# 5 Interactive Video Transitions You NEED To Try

All right, in today's video, I'm gonna go over 5 creative transitions that you can use in your next filmmaking project.
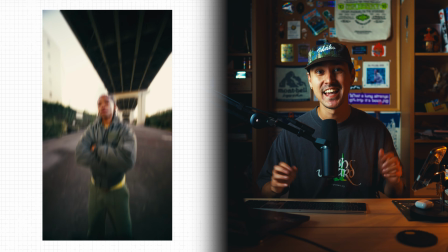0:04 These 5 transitions I've been using a lot in my short form content recently, and they add a lot of dynamic movement and energy to your videos.
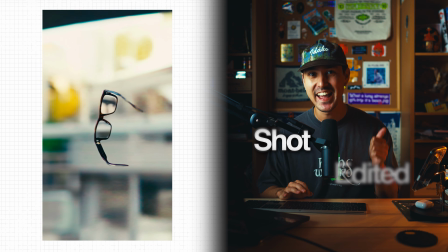0:11 I'm gonna break down exactly how I shot and edited each of these transitions,
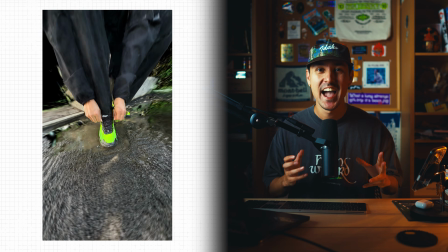0:14 and I'll just break them down simply so that you can understand the flow of it, and then experiment and try out these different techniques with your own style. If you have any questions on any of these transitions, feel free to leave them in the comments below. Let's begin.
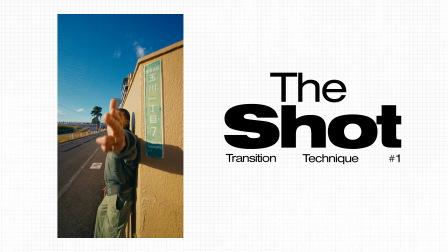Okay, so this first transition is the shot, and the shot is a very fun dynamic transition where basically we're having your subject act like they're shooting the camera,
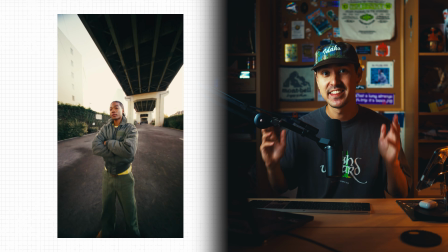0:39 and the camera then blasts into 3 or 4 different scenes. And this basically, all it is just a fancy speed ramp technique.
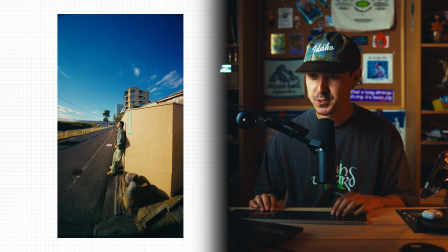0:47 In this first clip, basically I'm just using a gimbal and I'm walking up to Shin as he reaches out his hand as if he's about to shoot the camera.
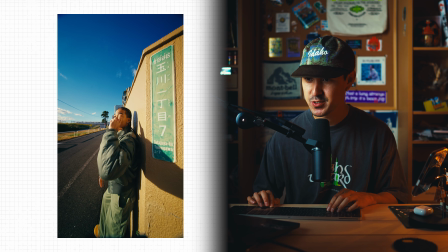0:55 And if you'll notice, I'm just doing a slow push-in movement with my gimbal.
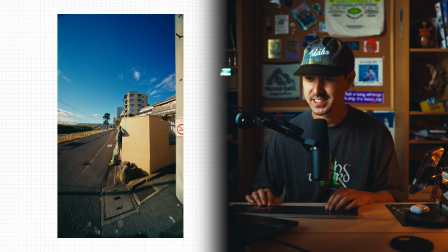1:00 I'm just slowly pushing in, and as he reaches his hand out, I'm slowly pulling back.
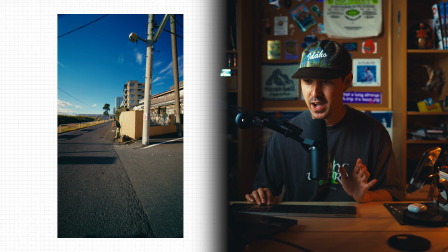1:04 And then as soon as he lifts his arm, I'm slowly walking back with my gimbal.
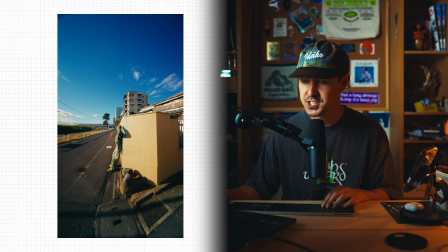1:09 The key here is that throughout this entire movement of this first scene here, you wanna make sure that Shin, or your subject, is somewhat centered, at least along this middle plane here.
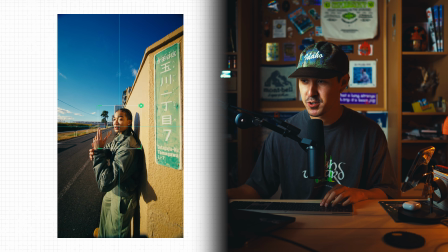1:18 That makes everything else seem a lot smoother. Then you can go ahead and make this really interesting.
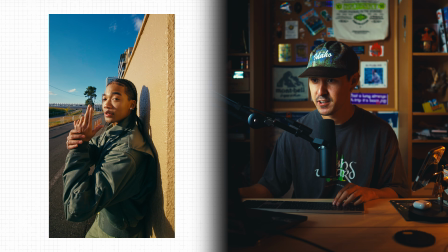1:23 What I've done is I've actually added a dolly zoom, and so right here, if you notice, the background seems to shift and almost have like this vertigo effect. That's because I started the clip out at 200% zoomed in, and then as I stepped closer to him, I went back to 100%.
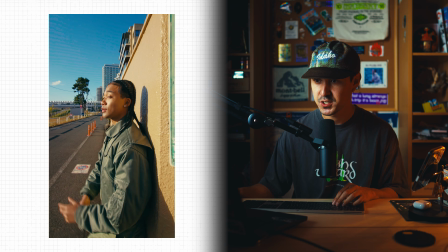1:38 So basically, as you walk towards your subject and zoom out, you get this cool dolly effect, and that's how I achieved this.
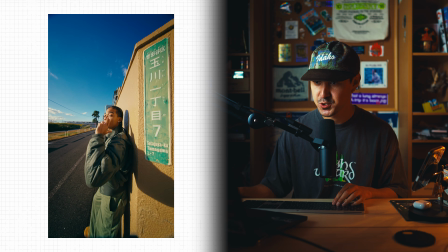1:44 The other thing that I added to this was, if you'll notice here, the camera sort of tracks Shin's hands. I've just done that manually through keyframing.
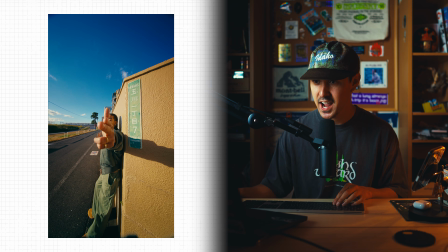1:50 It's super easy to keyframe the position and sort of track his hand as if he's charging up this gun.
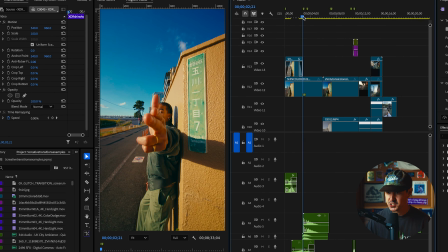1:57 The other thing I've done is right before he shoots, I've actually done a quick zoom. I've used the transform effect, and I've just zoomed in really quickly to Shin's hand here, right before we get into the speed ramp effect.
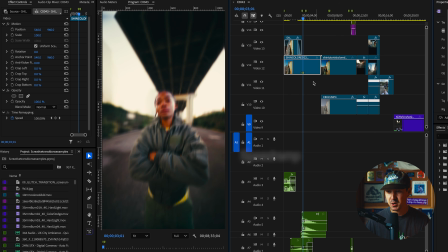2:06 And speed ramping is really simple. You just basically want to increase your speed from 100% to, let's say, like 1,000% over a few frames.
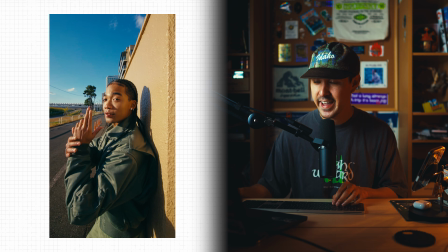2:12 So if we just go through this really slowly, if you remember, I walked backwards, I start my speed ramp,
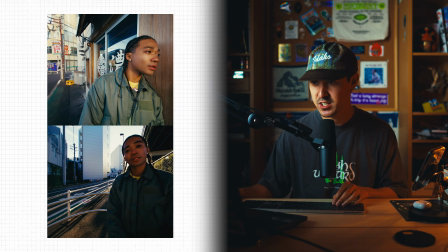2:19 and I'm speed ramping into this next scene here, which is basically all it is just me walking past Shin very slowly.
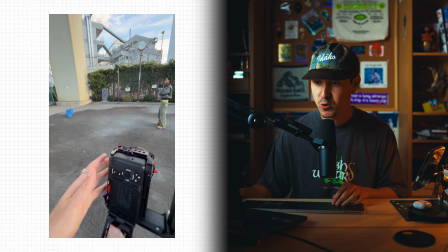2:27 If you'll notice here, I've then gone ahead and recorded a few of these movements of the same motion.
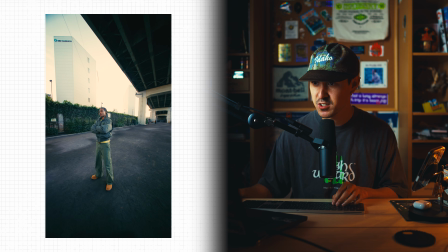2:32 I basically just walk past Shin in a few different locations, all the while maintaining him somewhat centered throughout the frame.
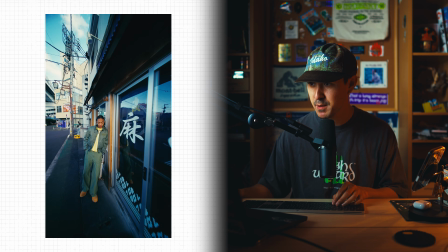2:39 And I'm just walking past him in the same movement. And then when you go ahead and speed ramp this over a few frames, you get this really cool, fun transition.
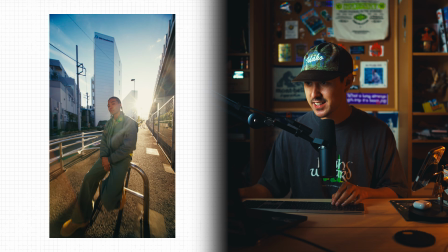2:47 And then once you add a little bit of sound design, this is where everything comes together.
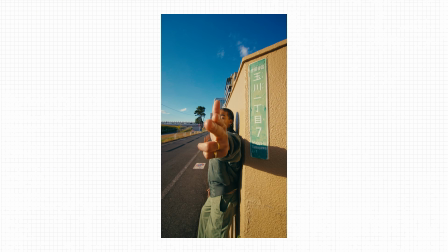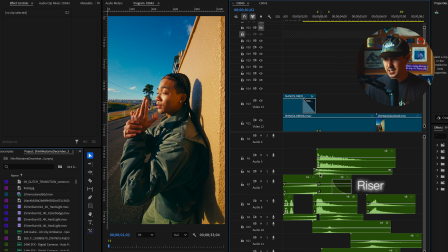2:56 Just real quickly, I've got a riser and a few different whooshes and a hit,
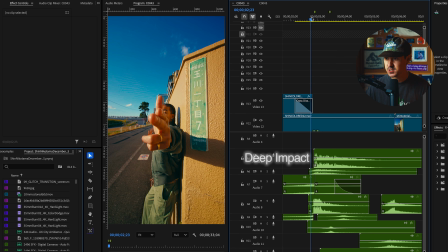3:00 as well as a deep impact right as we get close to the actual explosion or the fake shot.
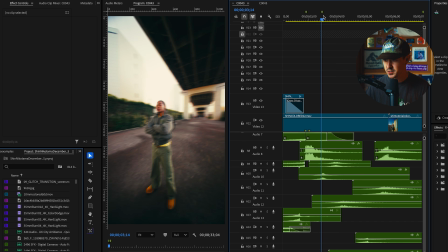3:07 And then as we go through each speed ramp, you notice here, I just have a different whoosh for each speed ramp.
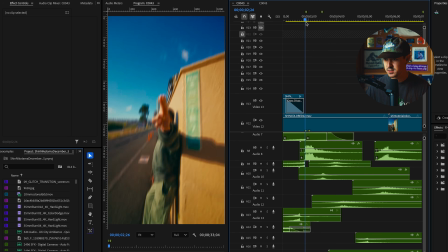3:15 And that helps bring everything together.
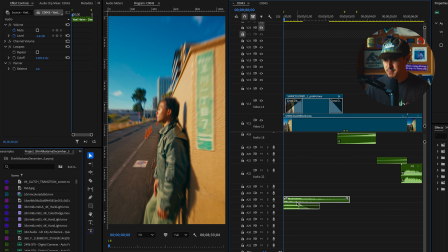3:17 In the intro, I often like to add a deep impact and a deep reverb just to start the whole transition.
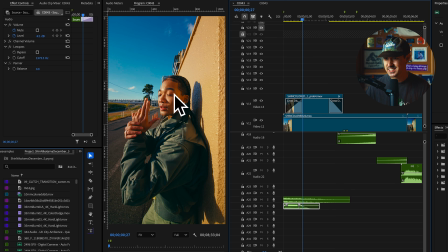3:24 Obviously, we have that fake gun cocking sound, and that's that transition.
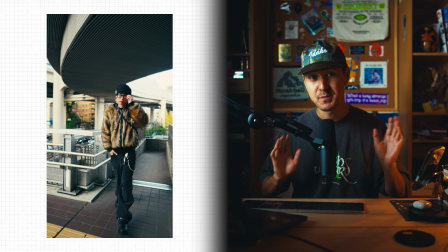3:34 All right, so transition number 2 is a really popular, fun rotoscoping transition.
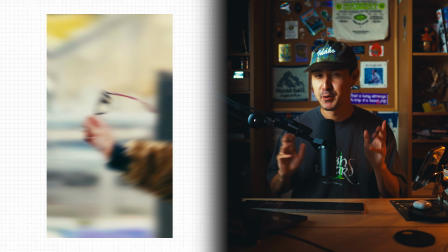3:38 And I've actually done a full tutorial on this on my channel, but real quickly, just to talk about this briefly, this is an
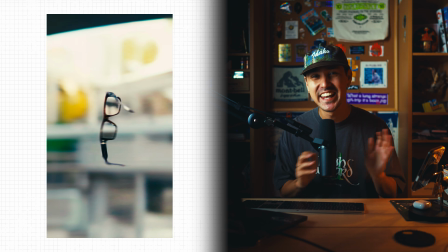3:44 easy transition to incorporate into any sort of material or product.
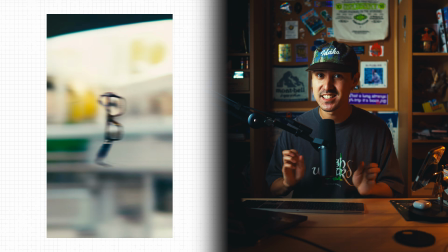3:50 In this case, I'm having Cody just toss his sunglasses, and it comes together in 3 easy clips.
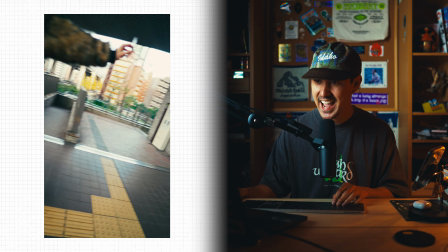3:55 So for this first clip, we're just gonna have your subject act like they're tossing something to the right.
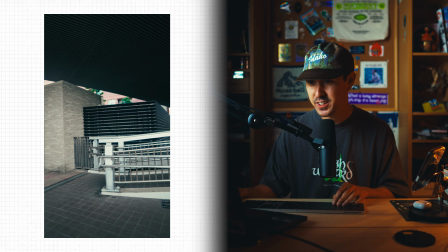4:01 And in this case, I'm just hand holding this camera and I'm just following Cody's movement.